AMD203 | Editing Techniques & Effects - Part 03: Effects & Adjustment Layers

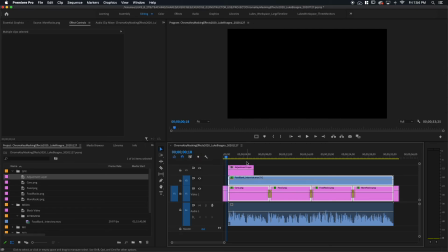16:32 And then we're going to drag that onto our sequence here, line it up with the edge of our subject here,
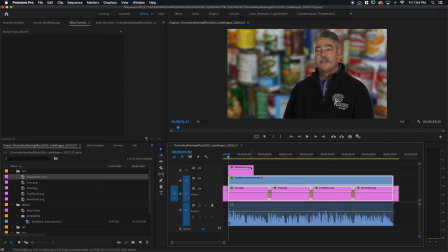16:39 making sure it starts at the exact same time, and then trim that out all the way to the end. And then we're going to select that and use our keyboard shortcut, Shift D. With the clip selected, it will actually apply the transition to both ends of the clip.
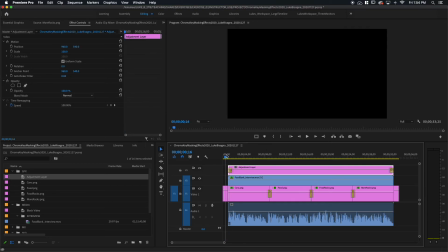16:55 And there we go. Now let's look at that fade up. the Jacobson-Cushman Clean. Looks really good because the adjustment layer affects everything below it simultaneously with the same value.
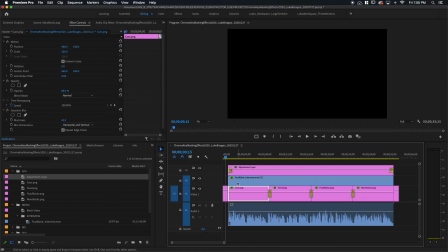17:09 The problem with doing it the other way is that Premiere processes each of these clips individually, not as one thing. So you get different fade values on each one, and that's why you could see the mask and it looked funky. Using an adjustment layer, it affects everything below it as one thing,
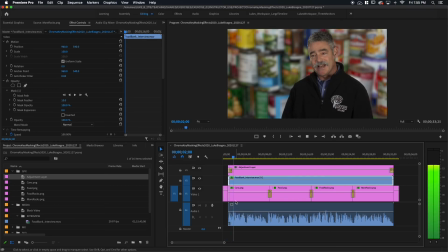17:29 so it's nice and clean. the Jacobson-Cushman St. Boom, fade down, same thing. where the next meal is coming from.
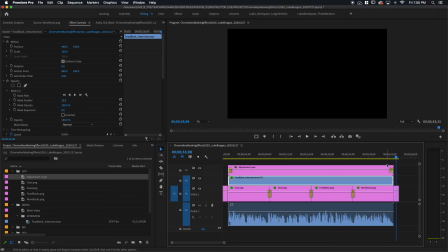17:36 Looks great. All right, my friends.
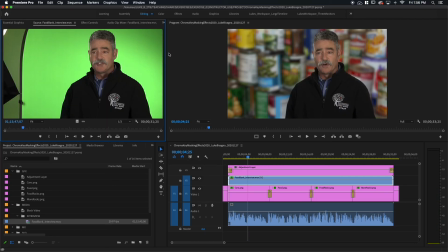17:38 So we have gone from a funky green screen setup here to something that is clean and professional. Nice blurred background inserted, dimmed, and then transitions between each of those backgrounds that are non-distracting.
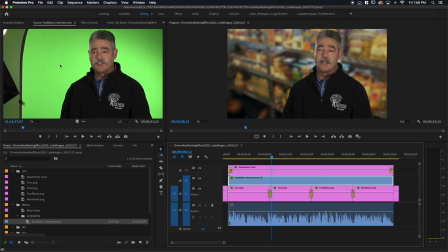17:57 So we cleaned up our subject with the Ultra key, masked him off using an opacity mask, then inserted new visual items behind him, used the Gaussian blur effect to make them a little less distracting and overwhelming behind him,
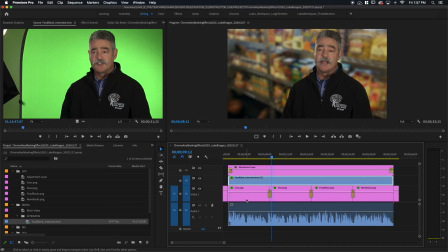18:14 and then reduce the opacity of them to dim them down a bit and help our subject to pop forth and pull away from that background. All right, my friends, that's chroma key, masking, and effects. And that does it for this video lesson, my friends. I'll see you again in the next one.